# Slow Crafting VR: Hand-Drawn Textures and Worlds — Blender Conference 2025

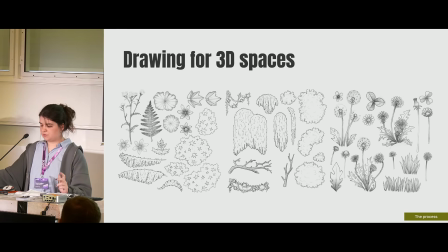(10:19)
And when I was in a good rhythm of work, I did those were the 3 big groups of textures that I used all throughout the project. And they would be later transformed into more 3D shapes. But those were all the textures that I had.
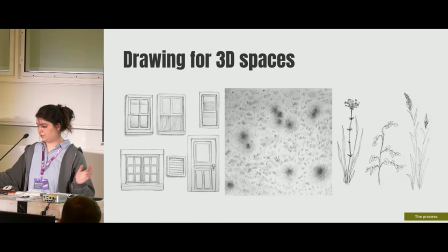(10:38)
And some extra textures like for the ground, like grass textures, and for the houses.
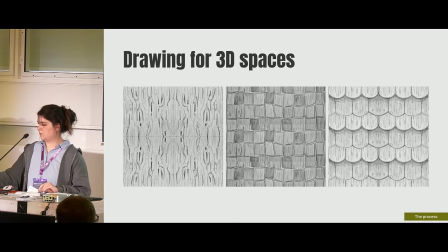(10:46)
Also for the houses.
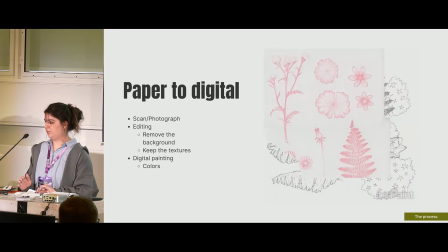(10:51)
Now, how did I brought the paper into the digital world?
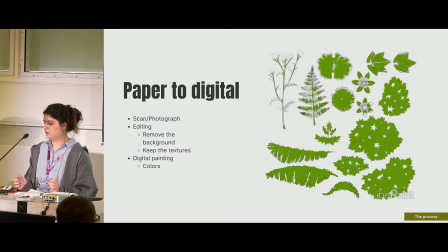(10:55)
The first step was scan or photograph the paper. Yeah, there's not a lot that goes through that. You just need very good lighting and a steady hand. After that, I did a bit of editing
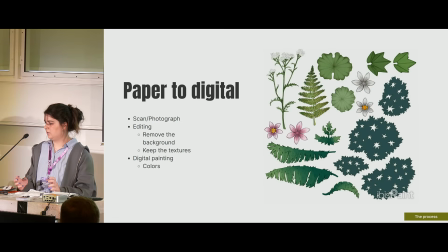(11:10)
which meant just removing the background and keeping the textures of the pencil and sometimes even the paper, because that was the only reason why would you why would you do actually on paper.
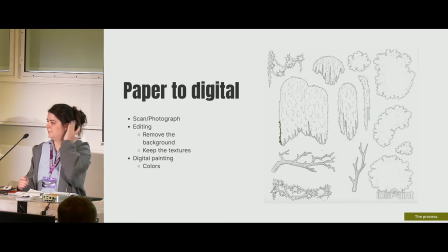(11:26)
If I didn't want the textures, I would just do it digitally. And then after that, you digital painting. So there's also, it was mainly a base layer color. I only used 2 of the
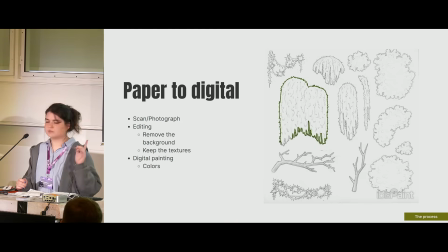(11:44)
brushes, and here's a time lapse of what I did. And I did all of this in my phone with my finger, like an insane person on the train. Yeah, it's very satisfying to watch.
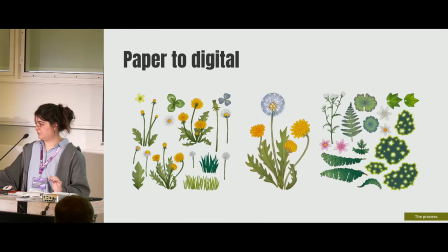(12:06)
And here is the final the final drawings. Yeah, I decided to keep them in these groups.
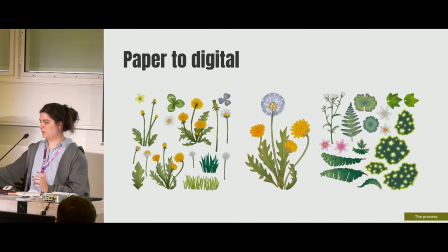(12:24)
So I would have like fewer textures and images to work on, and it would be easier to edit them all together. Because even though I used those colors, I don't know how they would react with the lighting and the mood that I was looking for inside the scene.
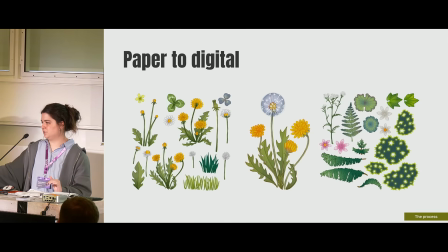(12:42)
So it was easier to adapt if I needed to later.
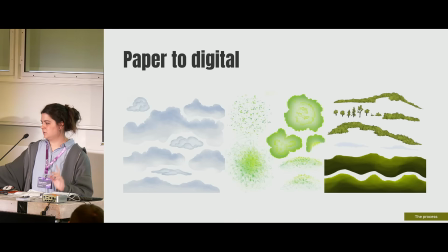(12:50)
Yeah, I also used a lot of transparency, especially on the clouds and more the ambient textures, because I didn't want it to look like cut out paper. I wanted just to feel very immersive, almost like if it was real and not on paper or something.
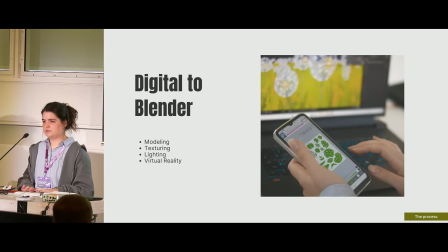(13:13)
Am I going too fast? No? Okay. So, to bring now those digital images into Blender. Here I'll explore a bit of the modeling, texturing, lighting, and the VR aspect as well.
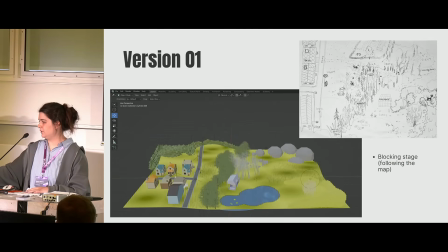(13:31)
This is the first version of the very first version that I did on the very first week. It was a blocking stage following the map that I had previously created.
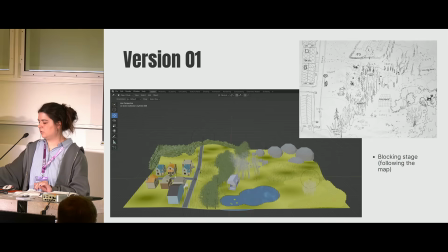(13:45)
I reused a few of the old modelings for other personal projects that I did, like the houses. But besides that, it's just very simple objects. On the second version,
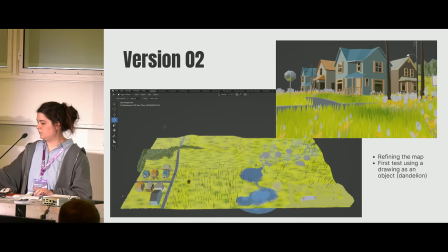(14:01)
I refined the map a little bit and made a first test using a drawing as an object, because up until that point I was not really sure if it was going to work. So I used this dandelion just to see if it works the way I was thinking.
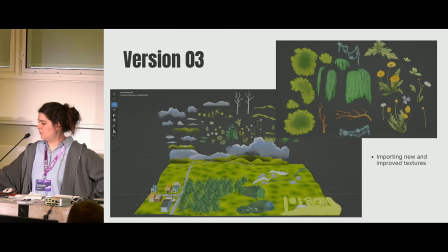(14:23)
On the third version, I imported those new and improved textures, and I was already bending all those meshes and planes a little bit to play with the more three-dimensional look.
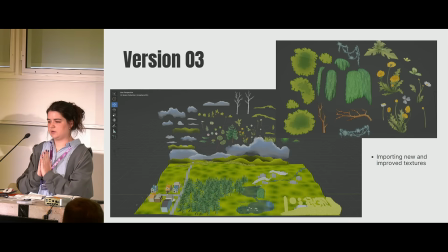(14:44)
Because in VR you have to think people can look from all angles. So if it was just one plane, you would get to a point where you would not see the model.
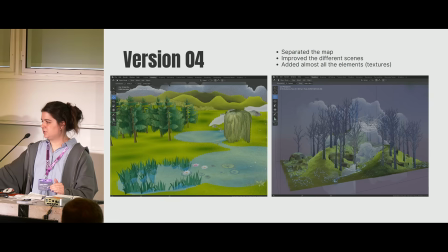(14:58)
On the fourth version, I decided to separate the map to curate the vibes a little better and those smaller scenes. I also added almost all the elements that I had drawn previously.
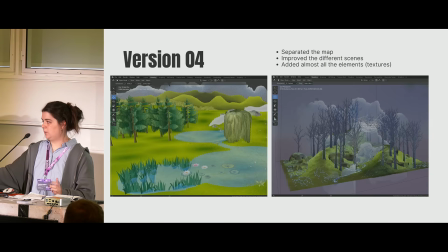(15:21)
And there are a few ways that you can add those textures as elements.
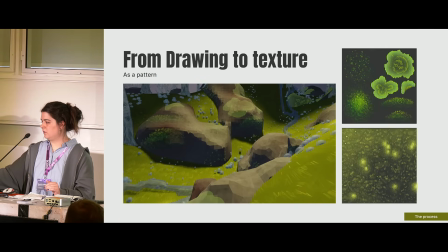(15:28)
So the first one is you can import the drawings as a pattern. So you can see here I did on the floor, like the ground, and also on the rocks. I tried using
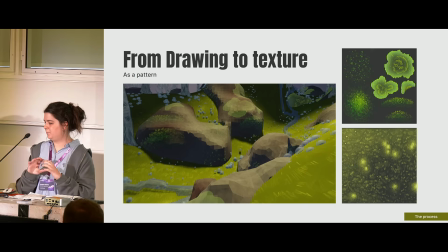(15:49)
actual drawings to create the grass, but it just looked very like polluted, and it was not very nice, not very inviting. And the rock pattern was actually created, it was supposed to be moss on a few trees, but
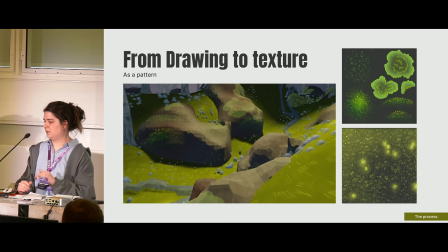(16:07)
yeah, it was a happy accident that I, instead of putting it on the tree, put it on the rocks, and I was like, oh, that's good enough. You can also import the images as
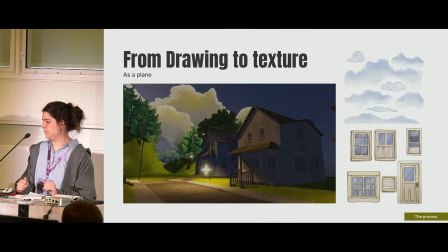(16:20)
planes, and that's how I did the clouds and also the windows and doors and some elements on the houses. Yeah, I thought that was enough to
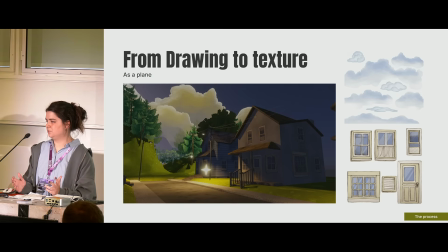(16:37)
show what I wanted to do without having to make a lot of work with like 3D meshes and UV unwrapping. So that was more than enough.
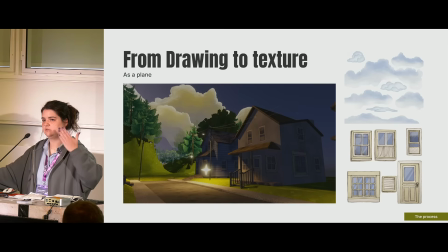(16:50)
Because I only had 3 weeks, so if I kept adding those extra steps, I would not have finished in time.
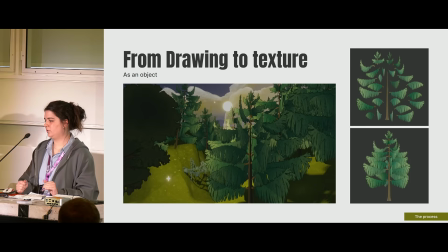(16:59)
And you can also import your images as an object. So I say object, but it's really just a lot of planes together that make it feel like an object.
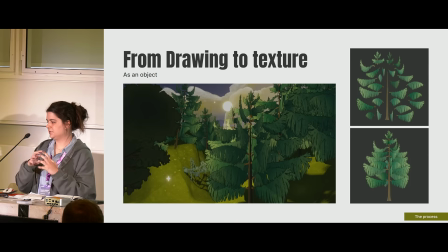(17:12)
A few of them, I just like bended and pushed the mesh a little bit.
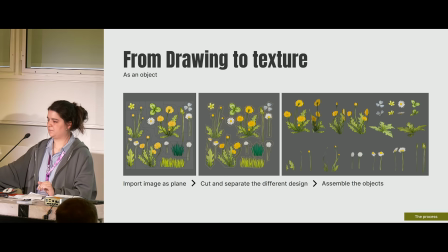(17:22)
And here's how I did it. So you just import images as planes, and then I cut and separated the different designs and assemble the objects in a way that they will look good together and more three-dimensional, so you can look at it would look at least okay from every angle.
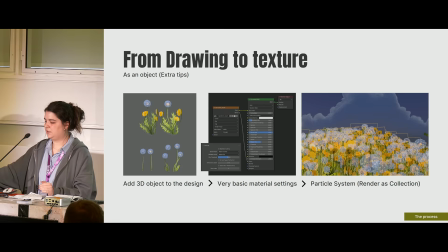(17:43)
To a few of them, I decided to add a 3D object to the design. So in the dandelions, that was a really good way to represent the full, I don't know how to say that in English, but the cute globe around dandelions.
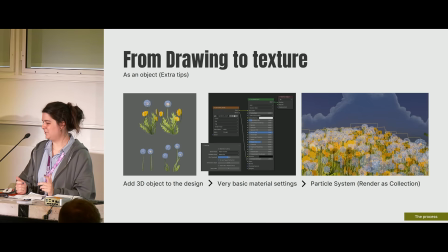(18:02)
And the materials are very basic. It's just the base color with the roughness all the way, and the alpha that is from the actual drawing, because I removed the background.
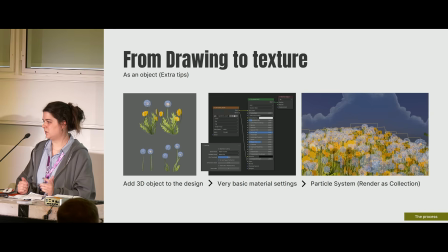(18:19)
And then on the settings, the blend mode is just alpha hashed, and the shadow is alpha clip, and that worked perfectly.